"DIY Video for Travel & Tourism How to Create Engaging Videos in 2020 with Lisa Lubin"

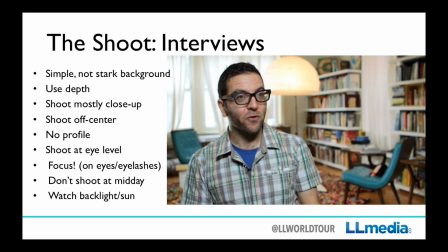[23:57]
If you are shooting outside, again, I don't want to overwhelm with too much lighting or tips but just try to be mindful, don't shoot at midday, because that's when the sun is at the top, straight up, overhead, and it's the least flattering, because think about it, it's just like a light shining straight down over your nose,
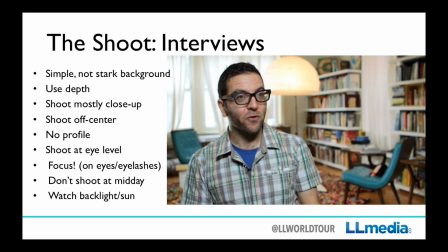[24:17]
kind of casting shadows on your face, so lower in the sky is nicer, and typically actually slightly cloudy day or being in the shade is a more even lighting and a nicer look here's
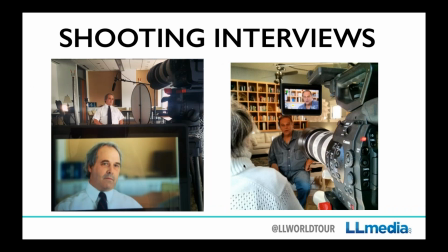[24:34]
just an example of just just wanted to show you these so this is a you know a photograph of the viewfinder of a camera and then the actual setup in real life you know in front or in front of the camera so you can see look at on the left of the guy the actual final shot it's
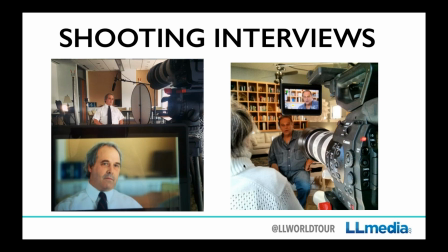[24:53]
you know it's nice it's the backgrounds out of focus you can't really tell because of much it's just a little color some cabinets and then look in real life at this kind of boring cluttery nothing office and i always tell people you know that's you know and but see where they put him they brought
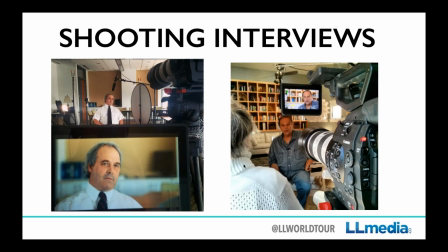[25:10]
him out so they used the depth of the room so they didn't put him up against a wall they brought him way over here toward the camera so all that stuff in the background kind of fell out of focus and because the shite shot is tight another you know another tip keeping it tight you don't see any of this.
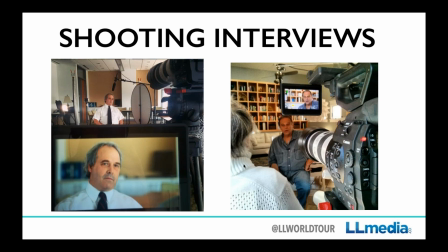[25:28]
You certainly don't even know where he is at all. You know, you don't know, you don't see that ceiling, you don't see, and the same thing on the shot on the right, there's some great bookshelves, so that's always nice, but you can barely, you know, you don't see that he's not sitting, when you went to go to shoot this, you don't say, okay, you sit on the couch.
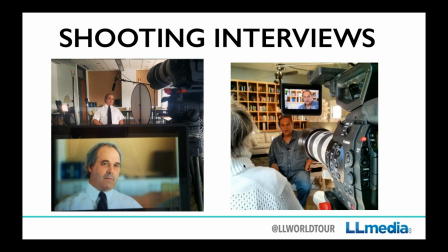[25:48]
No, you bring him way in front of all of that, because then all that depth helps make the background out of focus. If he's right on the couch, right behind, and the books are right behind them, him, they would be in focus and then that would be too busy because he's in focus, books are in focus,
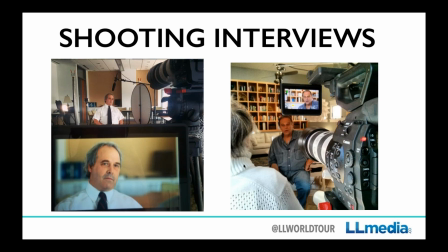[26:04]
it would just be too distracting. So bringing him way over here with that farther behind him makes it, allows it to be out of focus. I mean you can see the person interviewing him, this woman is also right here next to the lens, so he's looking off at her but not too far off in
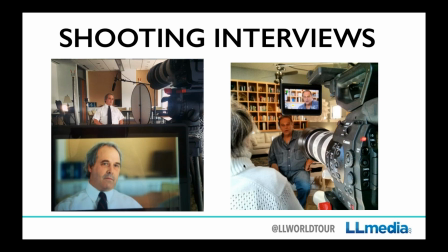[26:23]
you know she wants to be close to the lens so you see most of his face so it's not a profile shot
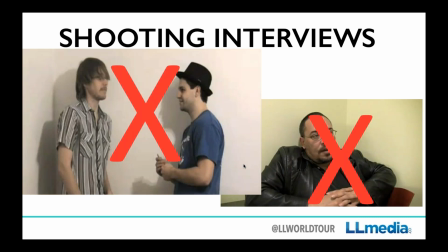[26:29]
here's uh what not to do so like i said don't put them straight up against a wall uh the one on the left has shadows and it's boring and they're also it's too wide and the person doing the interviewing is right next to him so they're kind of ignoring the viewer they're just
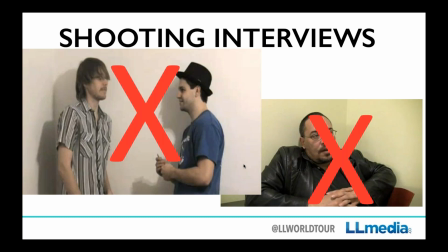[26:45]
looking at each other their faces are profiles to us so it's almost like we're excluded um and the man on the right is up against a wall it's centered and that should an interview shot so it shouldn't be centered and both of these have you know not fabulous lighting
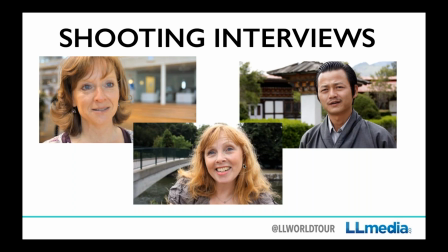[27:04]
here's an example of how to shoot an interview these are screenshots of interviews I did during my travels so you can see they're both looking off at me I was standing next to the lens they are all natural lighting so I just did outside no no lights but you can see they're far
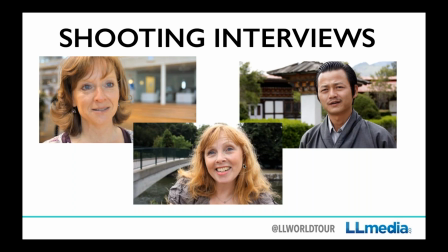[27:23]
from their background so it's softer um and they're tight shots you know look at the woman on the left it's almost just her neck up but it's so the eyes should be in the top third of the frame don't worry about cutting off people's heads it's all about where their eyes are so
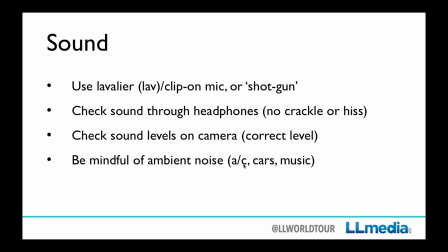[27:43]
as far as sound you especially if you're doing an interview, you want to use a clip-on microphone or a shotgun microphone to pick up their sound. Much better quality than a built-in microphone.